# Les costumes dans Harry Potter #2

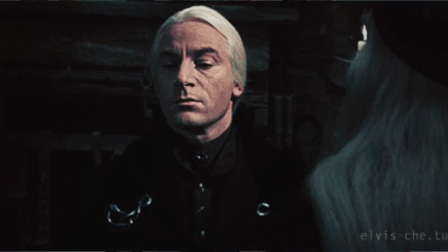Ce qui est assez intéressant c'est que ce côté père de famille patriarque dont je parlais juste avant,
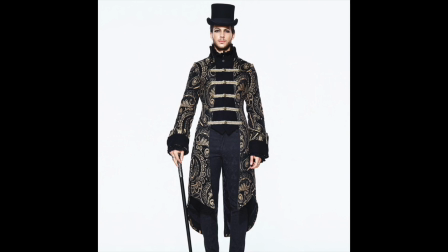il va être mesuré par les influences de la mode pré-victorienne dans son costume qui lui apporte un côté beaucoup plus féminin avec déjà les cheveux longs, les queues de cheval basse, avec tous les bijoux qu'il va porter. il y a vraiment quelque chose de très royal, c'est-à-dire une mise en beauté, une mise en pli quasi féminine en fait, je le verrais presque se poudrer le nez Lucius. Cette féminité finalement elle s'accentue de plus en plus au travers des films jusqu'à la castration finale.
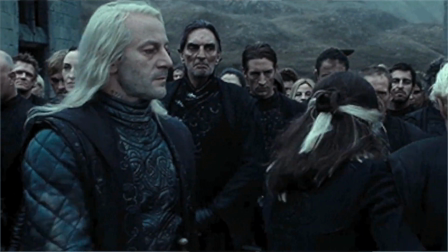Voldemort montre et prouve à Lucius qu'il est complètement incapable de protéger sa famille en ordonnant à Drago de tuer Albus
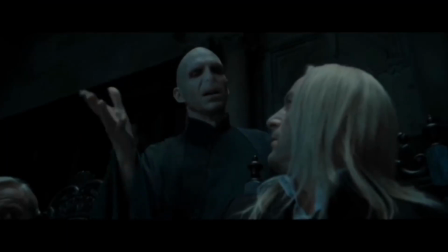Dumbledore Et ça c'est montré de manière hyper symbolique quand Voldemort demande à Lucius de lui donner sa baguette.
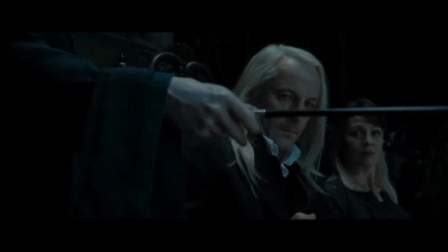C'est un peu ce moment où tout côté patriarcal du personnage va s'effondrer parce qu'il perd pied totalement. Et on voit que Lucius du premier au septième film, il y a une dégradation totale de son physique, de son apparence, de son costume. Et bien ça prend tout son sens lors de cette scène-là. Selon Janet Emim qui est la costumière des Harry Potter dont je vous ai déjà longuement parlé dans la première partie de cette vidéo
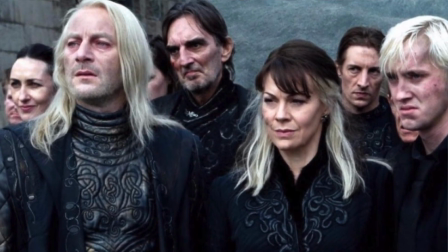Lucius à la fin de la saga n'est plus qu'une ombre de lui-même Il est incapable de prendre une décision,
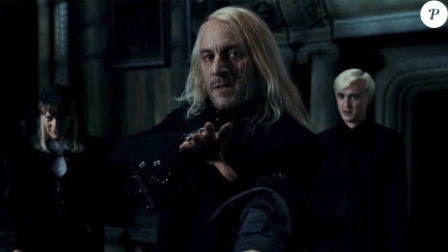il est habité par la peur Il perd de sa grandeur pour devenir beaucoup plus humain
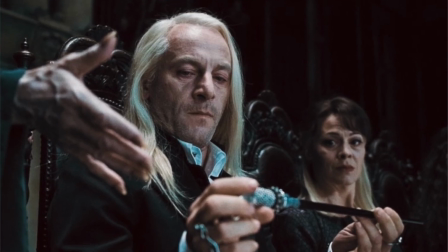parce qu'on le voit enfin vulnérable finalement Et ça se traduit par un costume beaucoup plus sale, beaucoup plus terne, beaucoup moins somptueux qu'au début de la saga Cissy Malfoy,
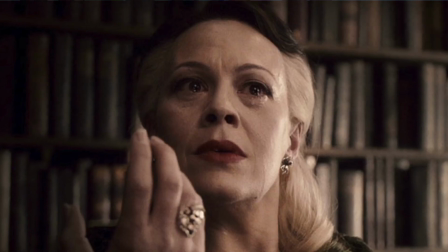il faut aussi parler d'elle parce que Cissy Malfoy a quand même une importance dont on ne mesure pas forcément la portée à vue de nez.
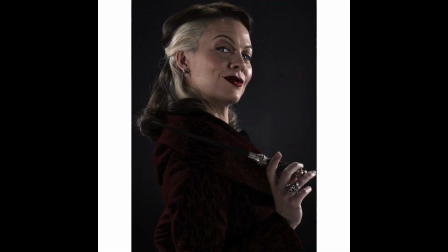Elle aussi, elle accorde ce prototype de la mère de famille aristocrate avec son costume hyper chic,
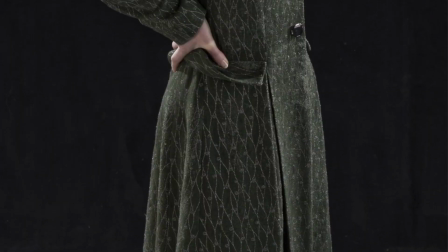sa coiffure hyper élaborée, très sophistiquée avec double couleur. Elle représente une sorte de double pour Harry, c'est-à-dire que j'ai vu une interview de J.K. Rowling où elle explique que dans le 7ème, 2ème partie,
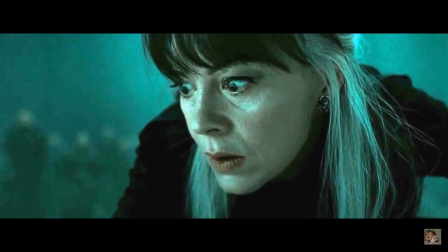c'est Sissy qui va sauver Harry lorsqu'elle va devoir vérifier s'il respire encore ou pas. Et pour protéger son propre fils, Sissy demande à Harry est-ce que Draco est vivant ou pas. Harry dit oui et donc elle sauve Harry en disant à Voldemort qu'il est mort. Et donc ça en fait c'est un truc miroir de ce qu'a fait Lily au tout début de la saga pour sauver son fils Et J.K.
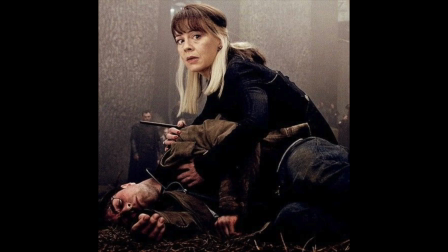Rowling disait dans cette interview qu'il y avait un effet de symétrie entre ces deux femmes C'est pour ça que je trouve ça intéressant en fait la famille Malfoy Parce que derrière le côté mange-mort il y a quand même des liens d'amour qui sont tissés dans cette famille là Et ça se ressent vachement au travers des costumes qui sont de plus en plus sinistres pour eux aussi Il n'y a pas que les malfeuilles qui sont louches parce qu'ils font attention à leur style.
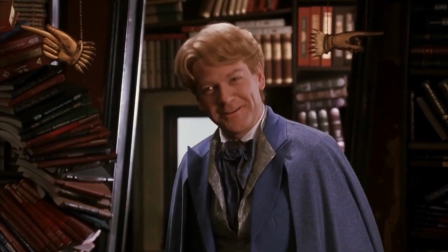Il y a aussi notre cher Lockhart, Gilderoy Lockhart. C'est peut-être pas le personnage méchant par excellence, mais c'est quand même un personnage assez détestable qu'on se le dise.
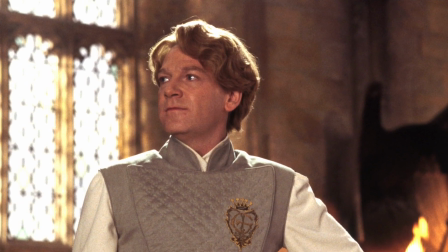Lors du duel dans le deuxième Harry Potter entre Harry et Draco,
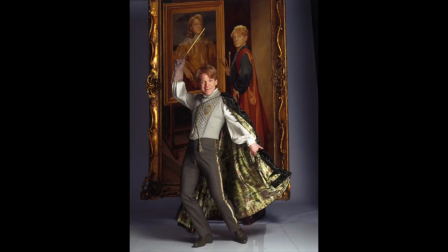quand on découvre que Harry peut parler fourchelangue, il a un costume hyper chevaleresque, on dirait Don Juan qui arrive.
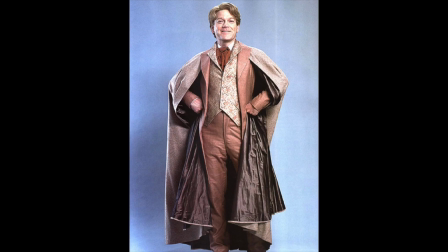C'est un costume d'escrime alors qu'il s'agit de magie. Ça montre totalement que ce personnage est dans le style, dans le panache, dans l'apparence, que c'est quelqu'un d'assez insupportable. Bref, c'est tout ce que j'avais à dire sur lui. Dernier élément qui nous donne la puce à l'oreille et qui nous fait penser que les apparences sont trompeuses mais aussi dangereuses, ombrage.
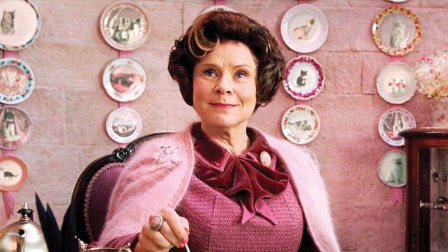Avec ses costumes, on pourrait penser que c'est une petite vieille très charmante, un petit peu bizarre, avec ce rose praline, sa mise en pli parfaite, les couleurs hyper douceureuses, son bureau qui est recouvert de chats partout,
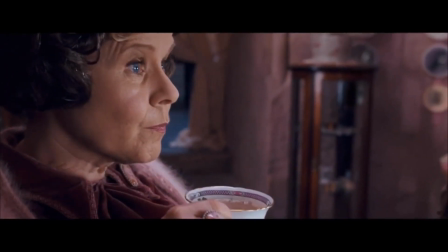avec les miaulements, les naperons, les rideaux, les dentelles de partout, même le thé à la couleur de la lavande. C'est quand même assez écœurant, c'est too much et on se rend compte qu'il y a quelque chose de louche dans toute cette mise en scène.
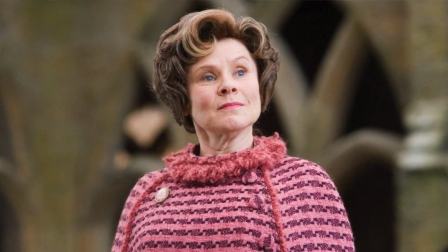C'est pas possible que cette femme soit scène d'esprit. Là on rejoint l'idée assez commune et globale selon laquelle les apparences sont forcément trompeuses, que la vie ne fait pas le moine et qu'il faut toujours se méfier de la manière dont quelqu'un apparaît au monde.